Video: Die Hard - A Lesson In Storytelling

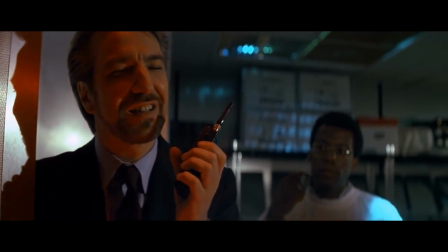He isn't trying to terrorize the world, he just wants...
We'll be sitting on a beach earning 20%.
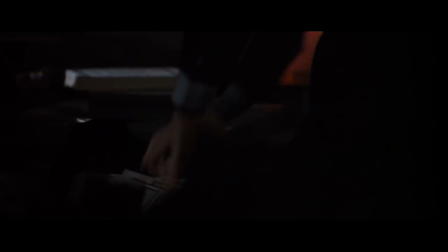He just uses extreme methods to achieve this goal.
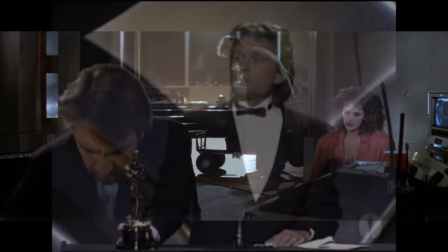Bear in mind this film was released in 1988, just three months after Michael Douglas won an Oscar in part because of this monologue.
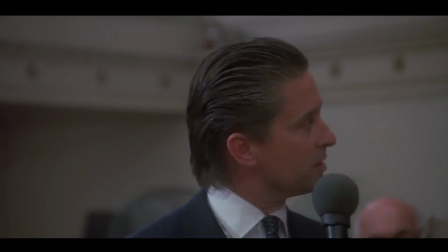Greed, for lack of a better word, is good.
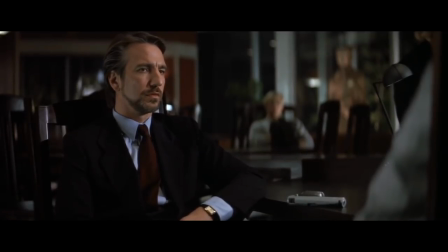Hans is the villain not because of his desires but the way in which he goes about achieving these desires.
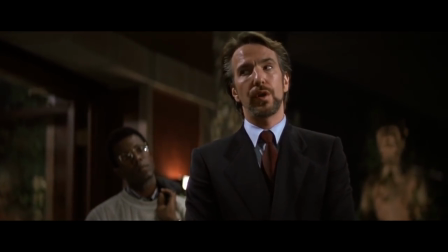On top of that he is a worthy adversary to John. He and his team are well organized and well put together.
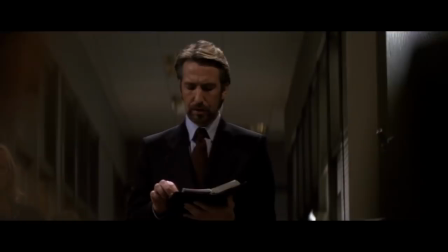He has a great plan, all the resources he needs, he's smart and he's ruthless.
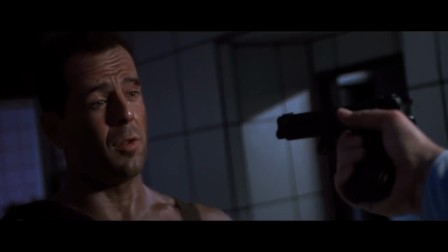All this makes John's challenge of overcoming him more challenging and subsequently more rewarding when he finally does.
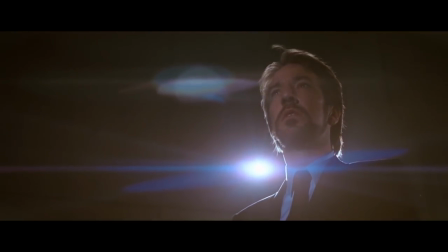In addition, Hans doesn't make any stupid mistakes that allows John to beat him. Instead it is up to John to outthink and outmaneuver him.
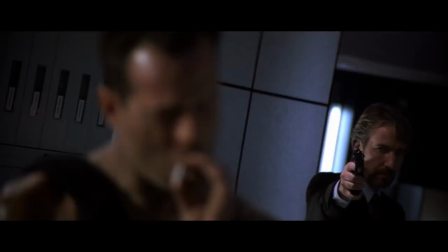The trouble is Hans makes that easier said than done. He is always willing to improvise.
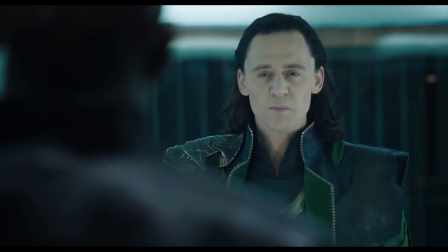One of the biggest problems that I see in a lot of modern action movies is that the villain's plan seems to be on tracks.
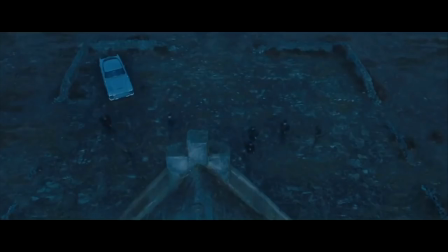Every tiny detail must go according to plan and oftentimes his refusal to do anything different leads the plan to fail.
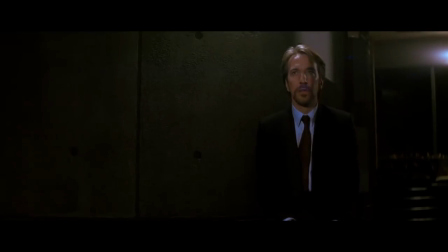Hans is willing to improvise to get the last door open or even during the confrontation with John here.
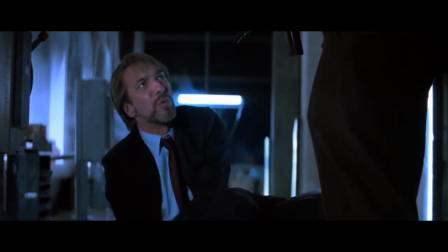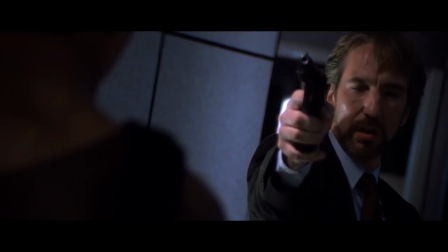This scene in particular helps reveal a lot about both of their characters. It shows John isn't as trusting as it may appear.
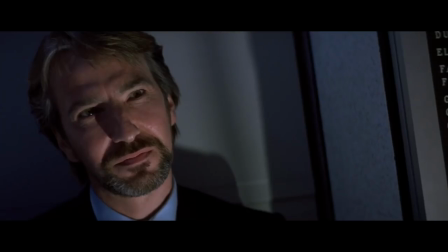It also tells us that even when Hans makes a mistake, he is smart and fast enough to recuperate from that mistake.
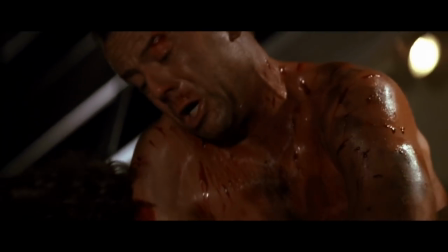Eventually, John is able to persevere, push himself to his very limits, and it takes nothing less in his full effort for him to succeed.
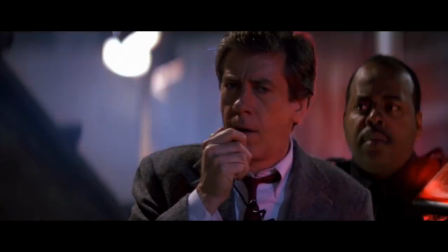Die Hard structure is very conventional which in some cases can be a detriment to the film.
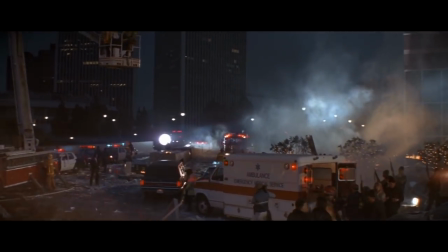If we as the audience already know how the movie is going to end it can be less satisfying going there.
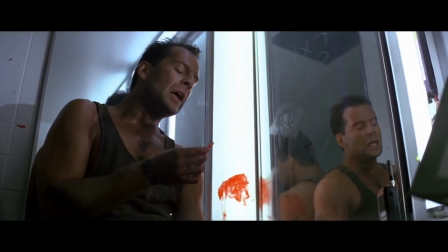That simply isn't the case in Die Hard and I think in large part that is because it is willing to bend some of the rules. It follows one traditional structure but also improvises in many ways very similar to the characters. I want to end this video by focusing on three of the elements that make Die Hard unique in spite of a traditional structure.
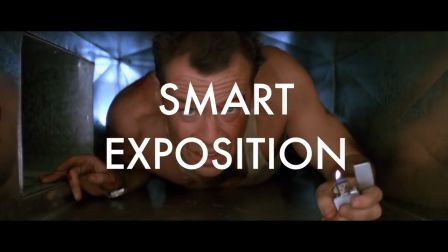First of all is smart exposition. Take for example this scene in the limo.
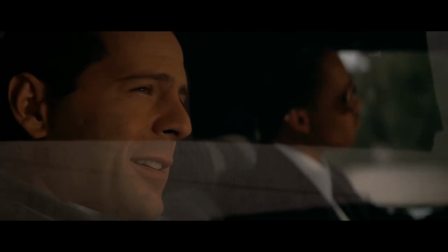We learn about his broken marriage, how in many ways he's just a regular guy because he's willing to sit up front instead of being driven around.
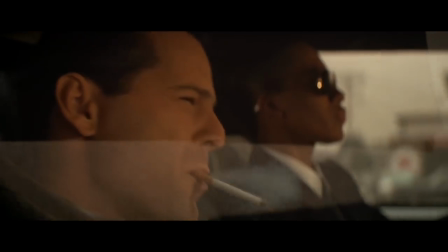He's anxious and a good police officer. We learn all of this in minutes.
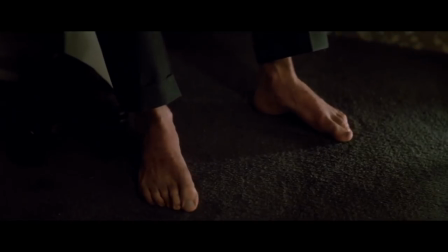In fact, the whole first act of the film is very efficient.
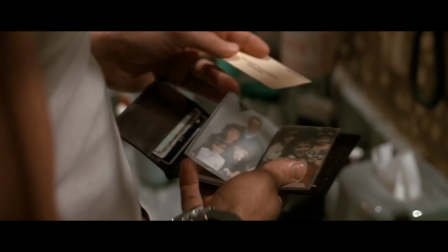By the time we are 20 minutes into the movie, the script has already painted a clear picture of who John is and what he wants.
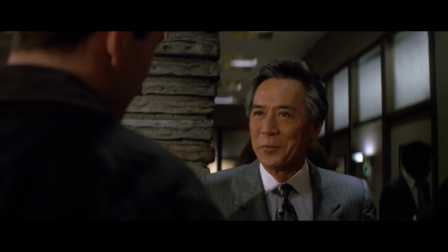Yet it never feels forced or clunky. It just feels like a regular conversation.
What a place you have here.
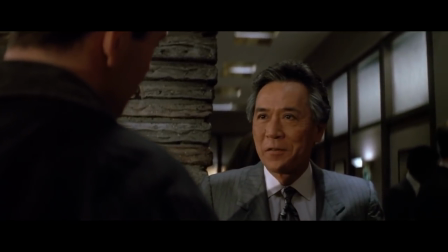It will be if we ever get it finished. Still server flows under construction.
Number two.
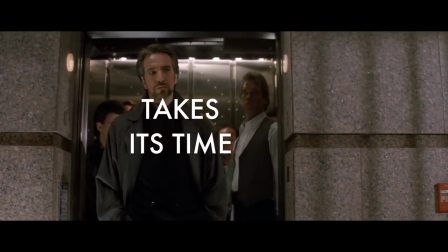The movie also takes its time to develop. Like I said, the film takes a good 20 minutes before showing us any action.
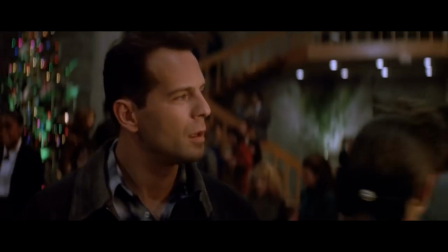In that time we learn about our characters, who they are and what drives them. It helps us relate to and care for them, so when the chaos begins we're already invested in the story.
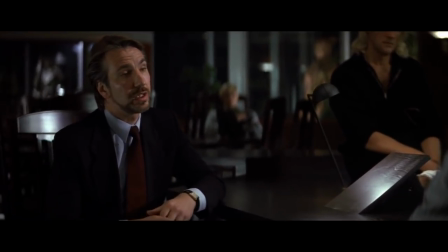It also helps to build anticipation. We know that something is going to happen and the longer it waits the more rewarding that wait is.
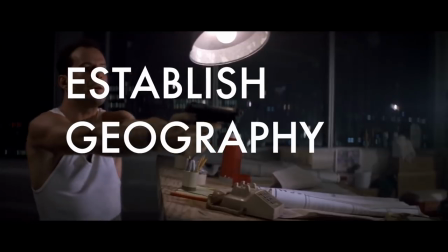Finally the film tells us a lot about where we are.
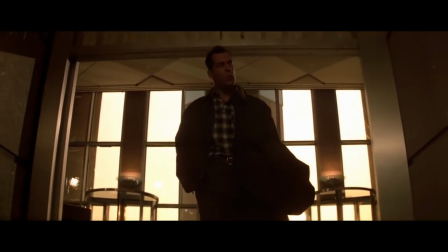In the exposition overload we learn a lot about the characters, but something that is of the utmost importance is learning the geography of Nakatomi Plaza.
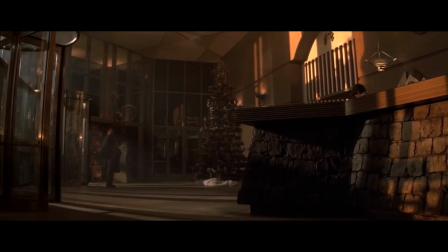This whole early section is really about geography.
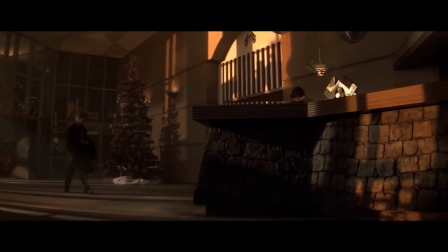It's really just slowly letting the audience see how things are connected or where things are.
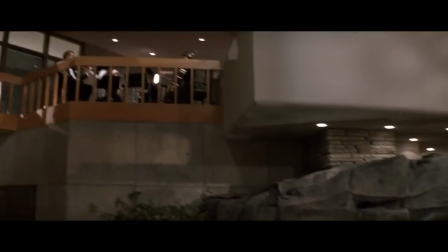The film spends a great deal of time showing us the ins and outs and putting a lot of emphasis on where things are.
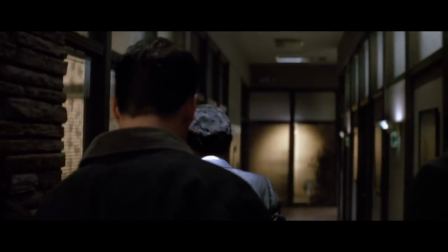It's why particular attention is drawn to the elevator, where the offices are and even which floor of the building they are on.
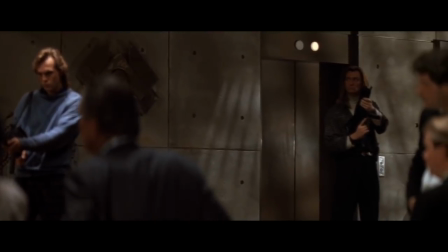These are all small but important details that have a long-term effect on the story.